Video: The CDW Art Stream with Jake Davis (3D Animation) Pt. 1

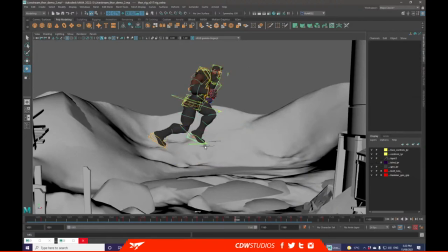[81:08]
Because I want him pushing off with this foot,
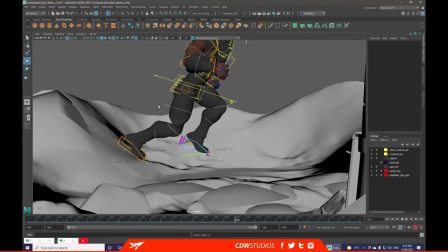[81:10]
I'm just going to extend that backwards because that's the foot that should be in motion, or carrying through the motion of the last action. And this is the foot that I want to prepare for landing.
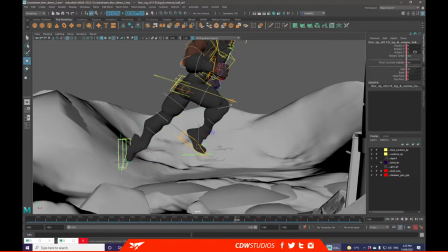[81:27]
I'm just getting used to, like, managing what foot should be doing what at what time, and alternating, because that's how we as people tend to work,
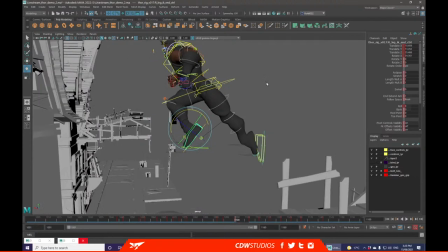[81:39]
is useful. There's always exceptions to the rules, but knowing when to break them is important.
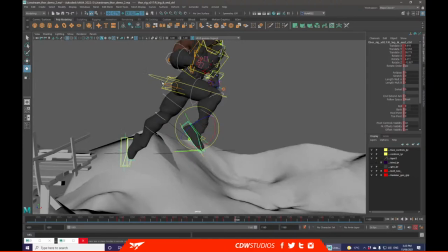[81:47]
Some of those moments where I would break them is like if my character's about to contact on that side.
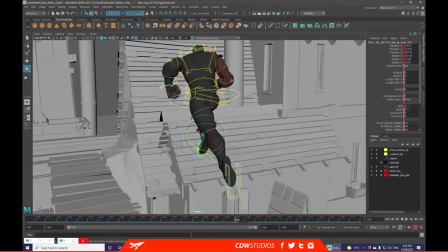[81:52]
So if he was about to run into a wall or something, like I did down here,
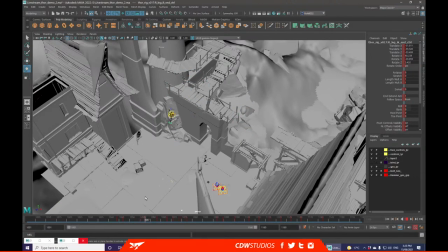[82:00]
you can kind of suck up, you know, what hands are getting ready to contact and stuff because of what side is closest to the object.
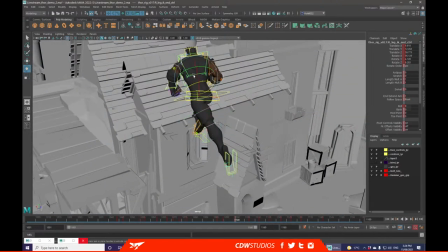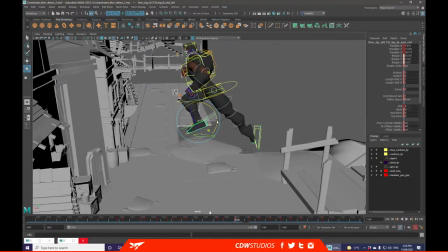[82:22]
Because I want him to come into a slide, I'm going to start getting his body ready to kind of just shift where his center of mass is.
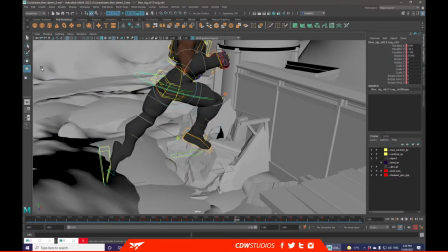[82:31]
Because I want his center of mass to be behind instead of in front, we can start just
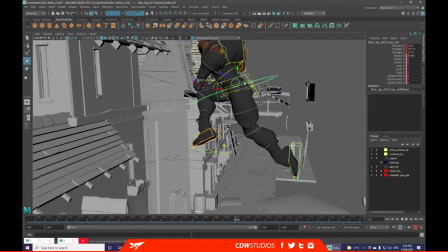[82:38]
giving hints of it by, like, pushing his spine further back, his chest further back.
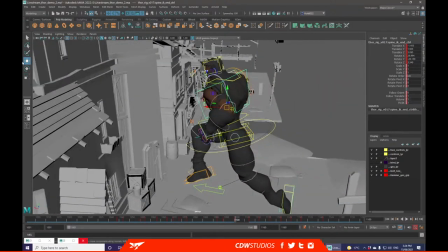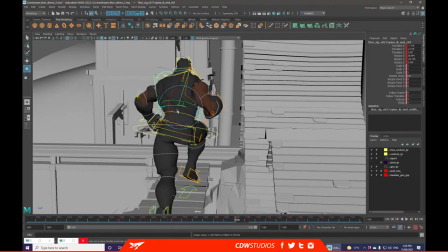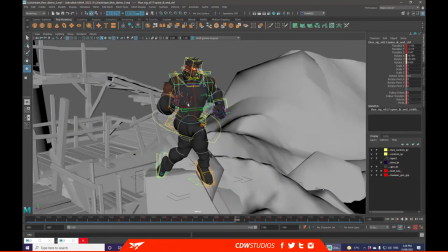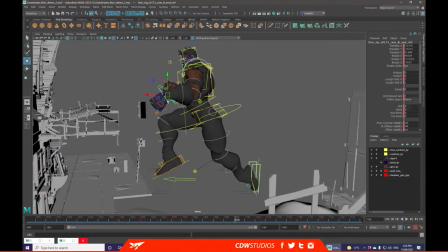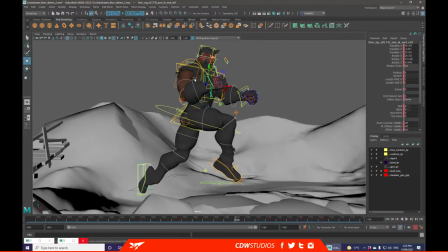[83:14]
Alternative thing I could do here is also put his body on a little bit more of a diagonal lean.
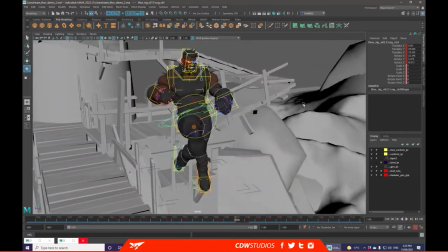[83:21]
So either push him all the way back this way, or you could twist.
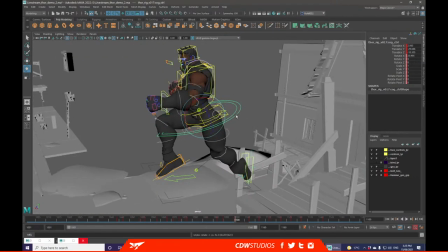[83:29]
Because I've got this, so it's not orienting with the torso, I'd have to put follow orient on. And this is the orient, basically. So, something like that.
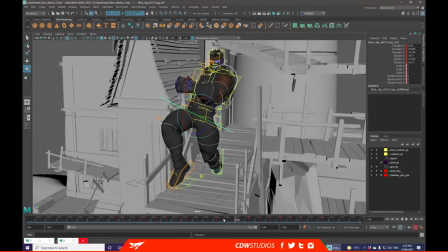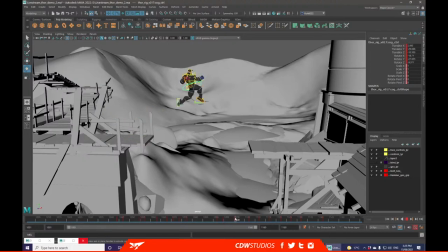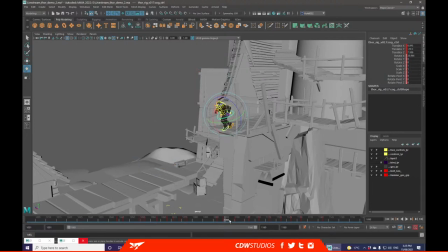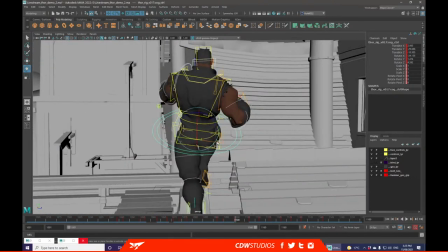[84:00]
I don't really like how that's going to look in silhouette. And silhouetting is important, especially when you're going over large pieces like this.
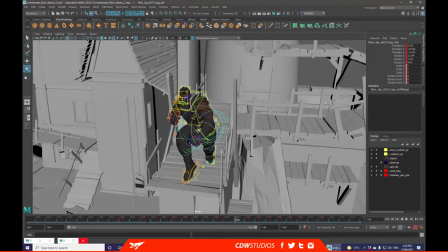[84:09]
It looks silly, and you kind of want to always keep your poses feeling strong and directional.
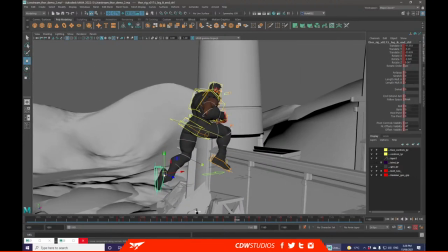[84:16]
So my slide might have to come more as a landing pose as opposed to giving the anticipation at the start.
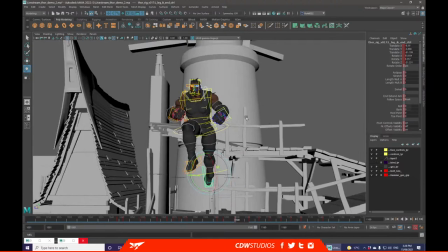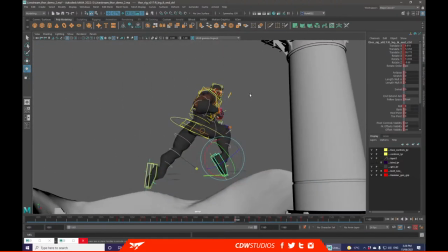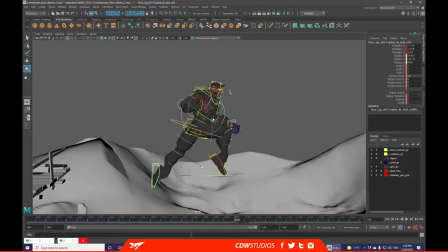[84:34]
Body nice and twisted,
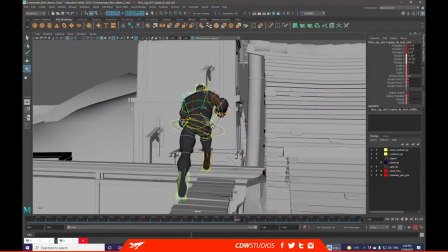[84:39]
counteracting the motion that you're having with the bottom half in the hips,
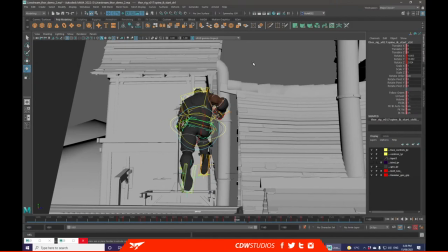[84:46]
because then you always have that offset, which is always more interesting.
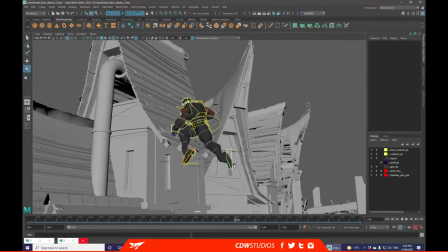Also taking this advantage of the time to reset some of these keys to 0,
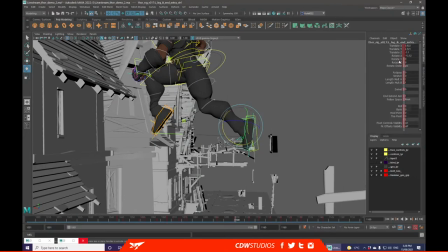[85:06]
just so everything's clean and easier to manage.